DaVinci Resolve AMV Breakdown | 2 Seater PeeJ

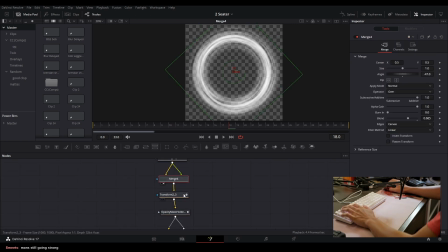(4:05)
And then I duplicated that, I turned it, duplicated that and turned it, and so we have this kind of circular mess here.
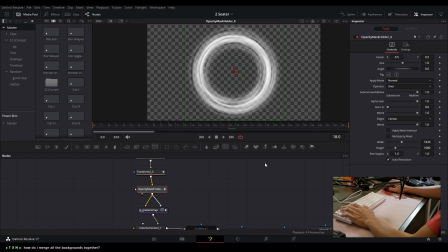(4:13)
I have it spinning, then I put it to a regular resolution.
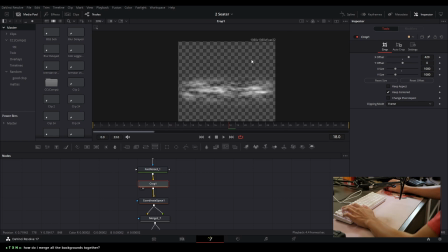(4:19)
I had it at 1080 by 1080 before because it needs to be like this in order for the coordinate space to work properly.
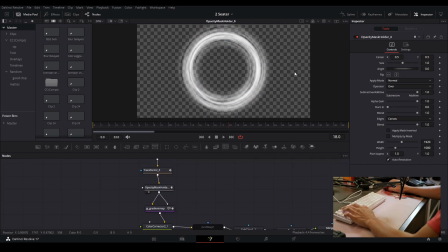(4:27)
Then I put an opacity mask, which is just a background and a merge node. I don't know why I put that. I put that so it puts it on 1920 by 1080.
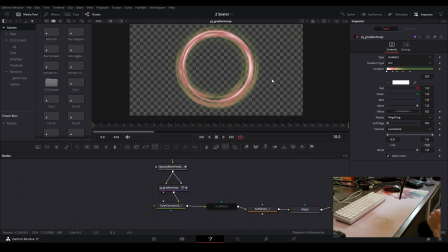(4:33)
Put a gradient map so I could choose which colors I want for like the certain thing. So I made like the brighter parts are white and red, and then the darker parts are green or whatever. I don't know why. Then I put a color corrector and then just mess that all up. So that's different.
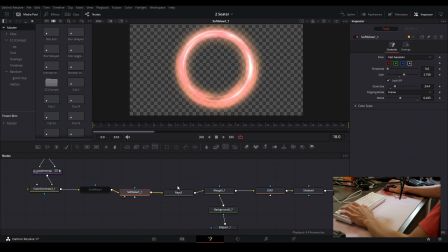(4:52)
I put a red, put a glow, put some rays, and then I put a ellipse circle basically in the middle of it to make it like a black hole.
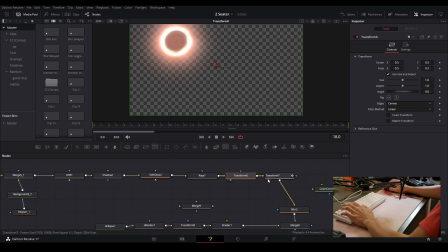(5:05)
Then I positioned it, put a shadow for some reason, more glow, more rays, and then transformed it more blurs.
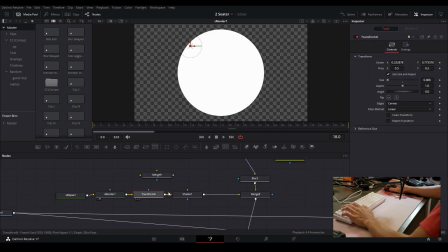(5:14)
What I put here? What is this? I don't know what that is.
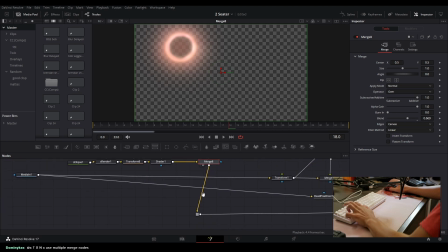(5:19)
I don't know where that is. But it's added, and then I think I added the. I'll put it in the middle over here, on top of everything else.
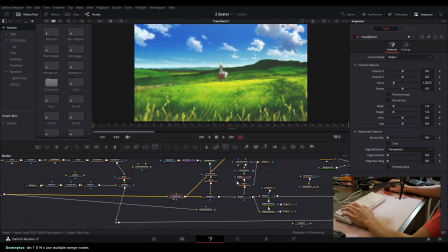(5:30)
Here I have the transform node, and this is at the beginning. So if we look at the beginning over here at the end, right? Yeah. So I have, you saw me make this on stream the last time.
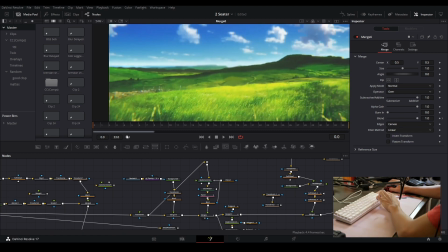(5:42)
I have this masked out like this, and then after a couple seconds, it comes in and she appears because I put a lightning strike right here,
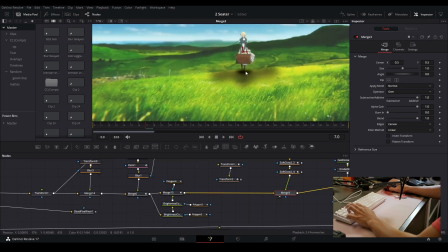(5:56)
and like that. And then what I also did is I have a background node with two revealing like this at the bottom,
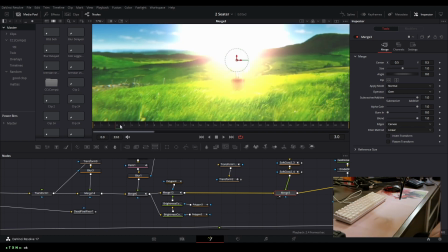(6:02)
so it's like you know, when like something burnt hits the ground or something like that, something gets burned, it just chars up.
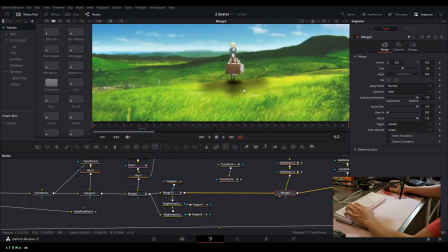(6:08)
So that's what that's supposed to be. Like that's the impact area. That's what I added there.
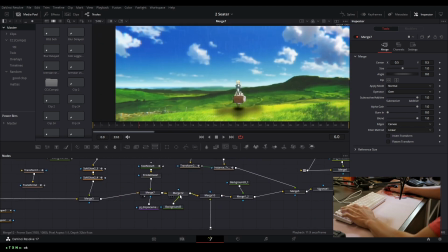(6:14)
What I did. This is the rain I was talking about. This is the CC I was talking about.
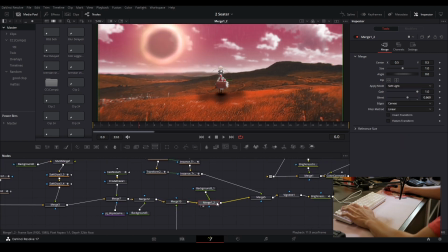(6:20)
Then we have the black hole. This is another gradient map.
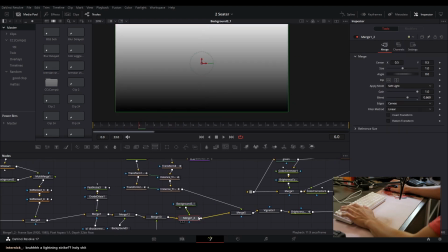(6:26)
Not gradient map. This is gradient on top to like make the bottom darker and the top lighter.
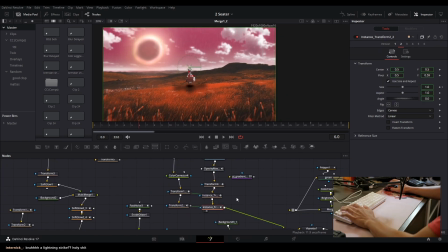(6:31)
This is what is this? This is the clouds I did on stream.
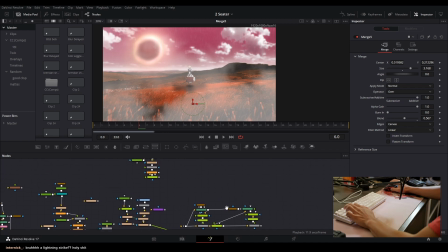(6:37)
And then I think the only thing I didn't show really was the eyes. Oh, it's not on this one anyway, so we're chilling.
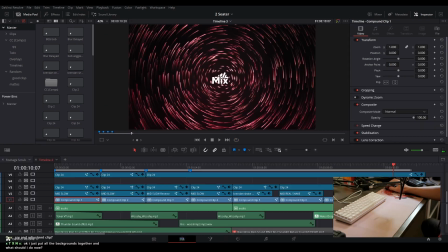(6:43)
Yeah, that's it. This is my failed CC. Can you show full clip right now? The one I just explained?
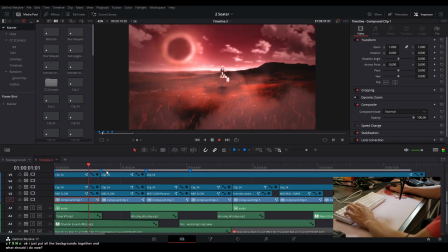(6:49)
Like that. I have the clouds moving down. I have the I also added a shake and it's the transition out.
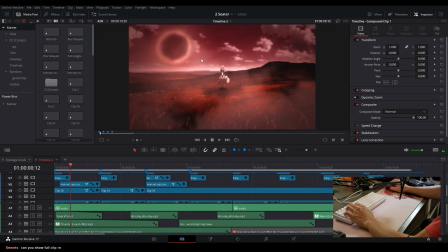(6:58)
I have a manual exposure, meaning I have it like flickering really fast a little bit. I have a blur and then a what I put exposure on top as well.
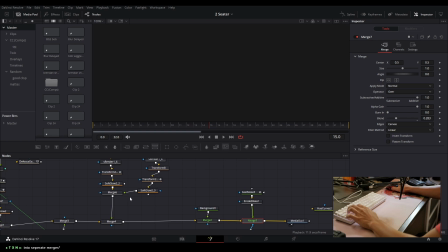(7:09)
So multiple clips, you see her eyes are like have these lightning on it, and this is kind of a pain to do.
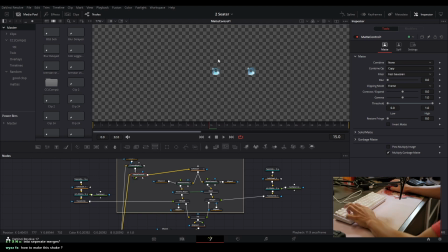(7:14)
But basically, I did the same thing I just did on stream, which is I masked out her eyes with the chroma cure. I added glows, and then I isolated each eye with a mask. Then I put rays on it. So I put the rays, the source on her eye. Then I added this lightning.
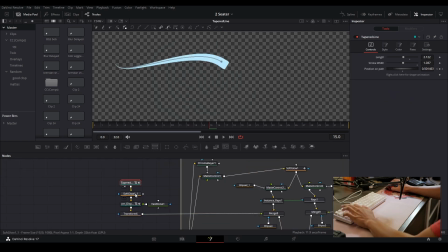(7:34)
So the way I did the lightning, I think I did on stream as well. I added a tapered line with a glow, and then I used visions displace with the noise. I made it like that, and then I have it going at a seed rate of 1. Positioned it correctly, and then put it on top of a clip right by the eye.
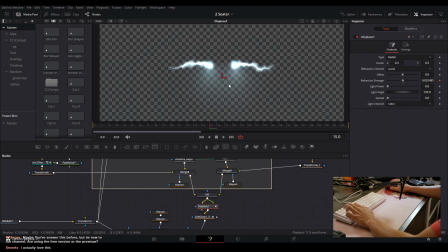(7:50)
And then I think after I put like a little bit more displacement on it, I know it's barely noticeable.
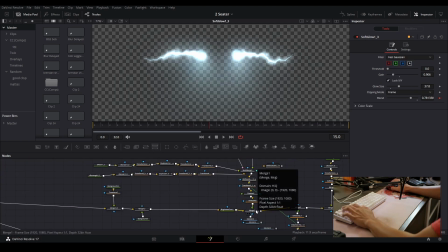(7:55)
Then more glow, and that's how the eyes are done. What is this? This is all the shapes that I did on stream, and yeah, that's it.